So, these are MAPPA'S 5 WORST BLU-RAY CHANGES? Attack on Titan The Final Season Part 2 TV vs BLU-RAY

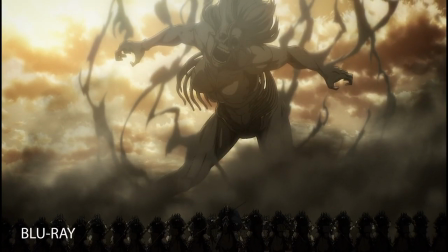So what are the 5 worst Blu-ray changes by Marpa?
Shut up and sit down.
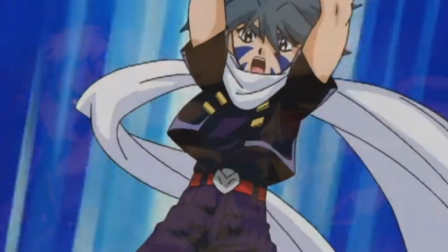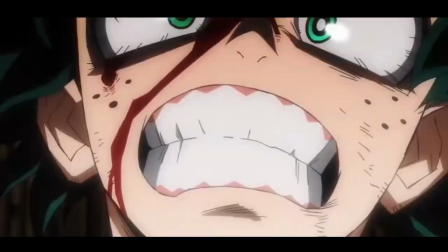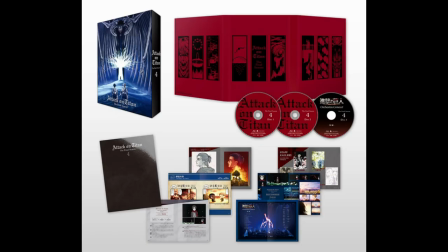Yo, what's good? It's a boy who did the views. And with Volume 4 containing episodes 82 to 87 coming out this time next week,
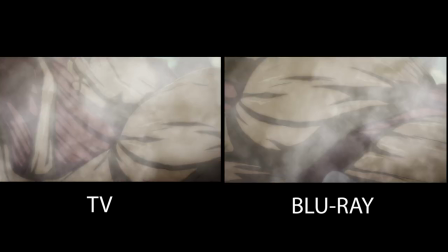I decided to go back and rank my top 5 worst Blu-ray changes.
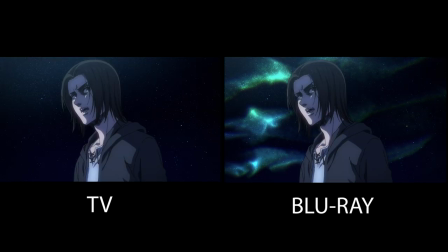This is my opinion and despite the Blu-ray enhancing a lot of the scenes, there were some changes that I absolutely disliked.
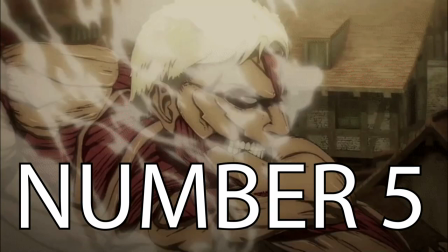You don't have to agree with me, it's just my opinion. Coming in at number 5, Grisha's eyes in this scene.
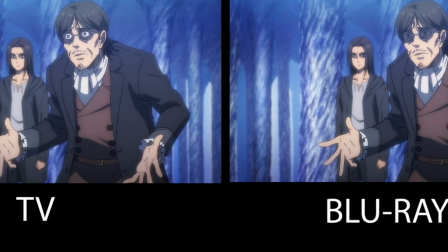While his character design is more or less the same from the TV version, I just didn't like how he added a shadow over his eyes.
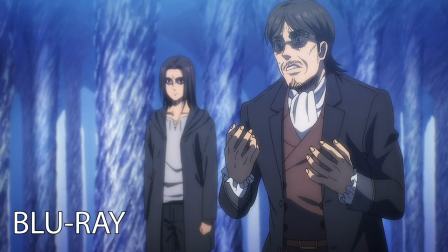Despite the Blu-ray being a bit more accurate due to the fact that Grisha's hair is over his eyes,
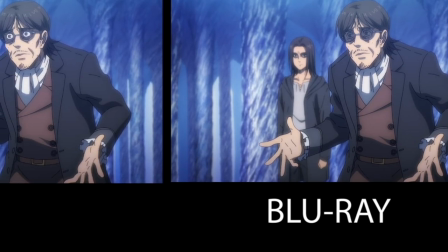casting a shadow over them, I just liked the way his eyes popped in the TV. He saw the fear and anxiety in his eyes.
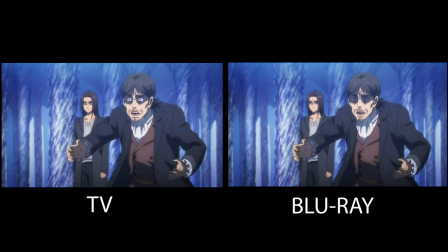But in the Blu-ray, you don't see that. It's just gone, mate. It almost looks like he's wearing shades. But it's at the bottom of the list because it's such a subtle change and it's more or less a nitpick.
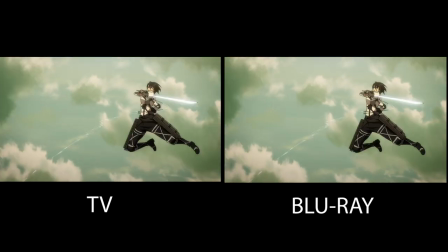Number four, Mikasa's backwards slash. While the animation is exactly the same and we got to see a little bit of that Ackerman greatness,
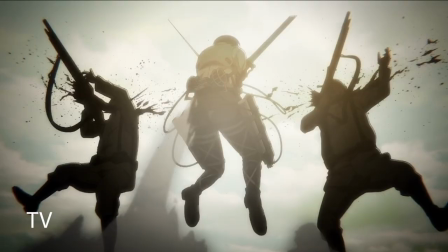I do love the shadow overlay over the three characters in the shot of the TV versus the Blu-ray.
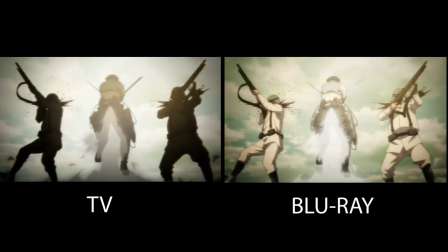When you remove that shadow and make the background a little bit more colorful,
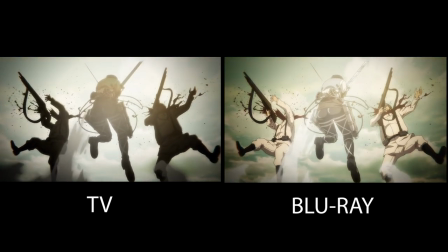your eyes don't quite know what to look at in the Blu-ray as there is no point of focus.
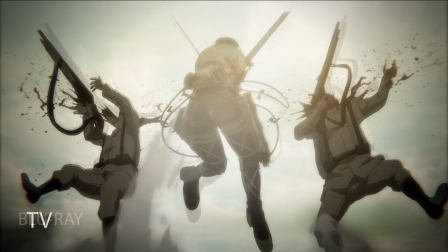The TV one had a point of focus being Mikasa and the smoke coming from her as out of the three
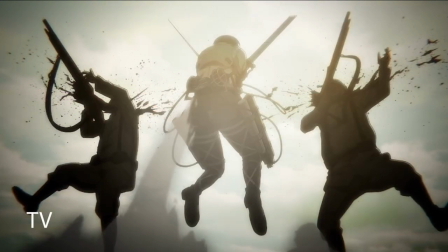characters in that shot her shadow was the lightest one so your eyes are more or less drawn to Mikasa.
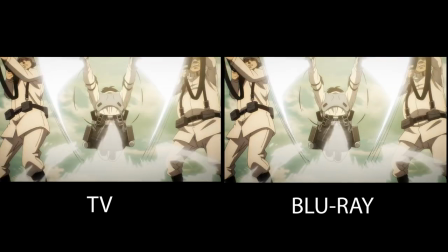It's quite low on the list because it's such a subtle change and I do admit that I do like the blu-ray
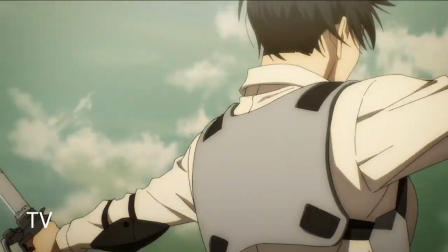change for what it is but the TV one just feels a little bit more cinematic in my opinion.
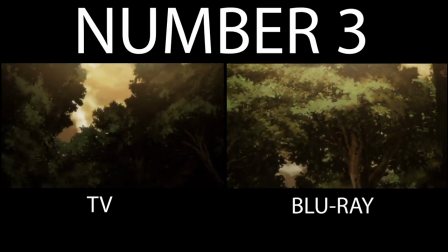Number three the trees panning in episode 80.
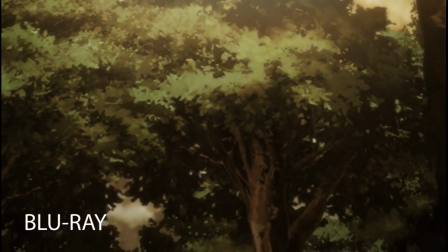While the lighting and the overall shading and some of the designs of the trees does look a little bit better in the Blu-ray.
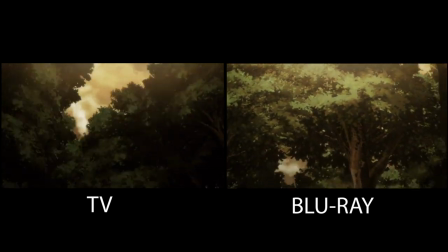I do like the really fast panning tracking shots in the TV.
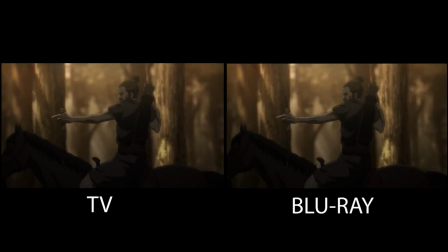You really got the sense that you were one of those Eldian riders chasing Ymirra in this scene.
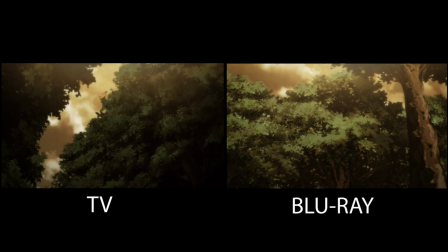But despite all that, I do like how by slowing the speed down on the trees, we do appreciate the beauty of the Marpa tree backgrounds in the Blu-ray version.
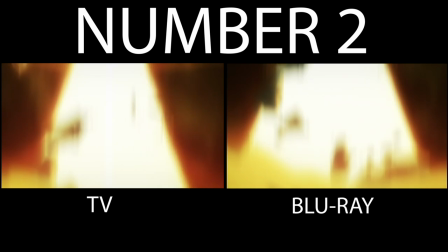Number two is the path's lightning beam of Ymirra's first transformation.
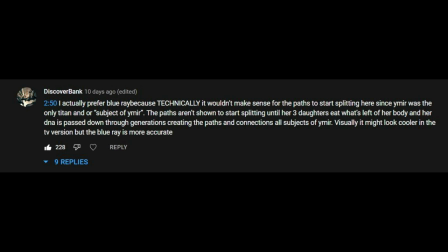While some of the comments from this episode did make a good point on how Ymir was the first Titan and how it wouldn't make sense to see the tree branches.
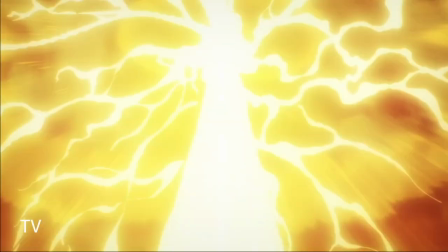I can't deny the fact that the blu-ray does look a little bit inferior to the
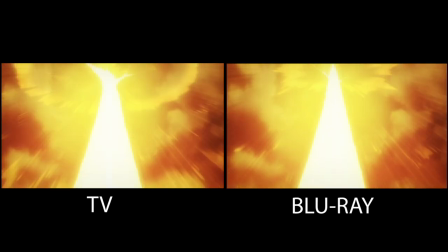TV one just because of how energetic and exciting the TV version looks.
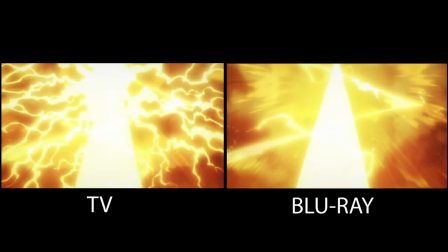With Ymir being the first Titan transformation you do expect it to be a little bit more sporadic,
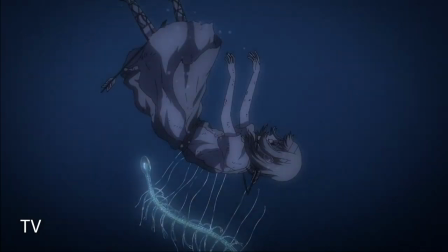a little bit more wild in my opinion and the TV one perfectly did that. I mean every time I see the shot in the TV it just sends chills down my spine dude.
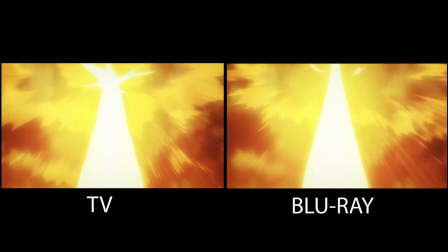So while I do agree with the comments on how the blu-ray one is more accurate I gotta be honest dude the TV one just nails it.
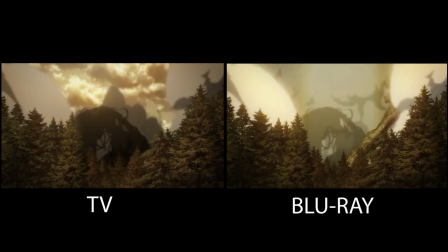Now before I talk about my number one worst blu-ray change let's talk about some honorable or in this case dishonorable mentions.
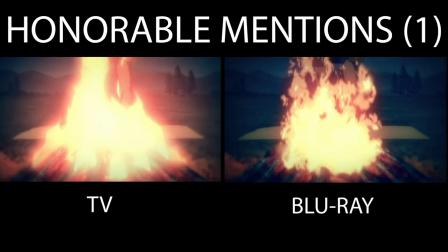The campfire scene in the flashback of episode 78.
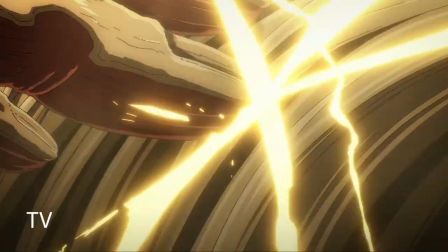I do like the way the campfire was designed and animated in the TV one but when you compare it to the blu-ray it looks like it was made in After Effects or something like that.
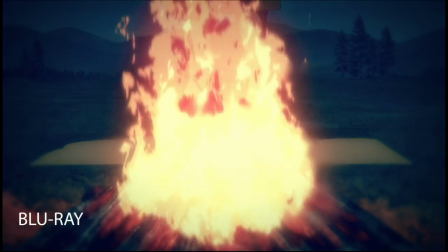It doesn't have the charm or the warmth that the TV one represented in my opinion.
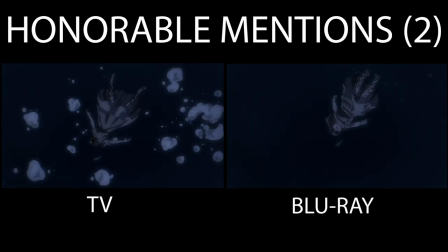These bubbles. Looking back at this shot, I must admit that I do prefer the TV one more than the Blu-ray.
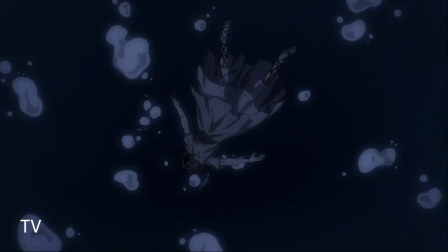Adding those bubbles made the whole scene look a little bit more interesting as well as it being visually appealing but removing it, to be honest with you, it looks kind of bland dude.
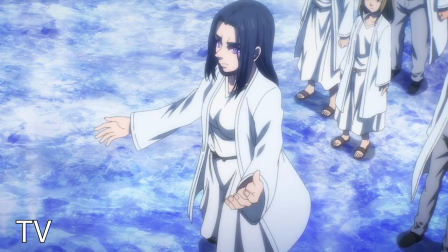And finally the assets of Frida Rice. While her Blu-ray face is a lot more consistent to her overall character design,
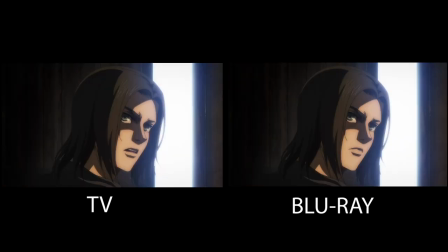she's missing a little something. if you know what I mean but the number one worst blu-ray change in my opinion has got to be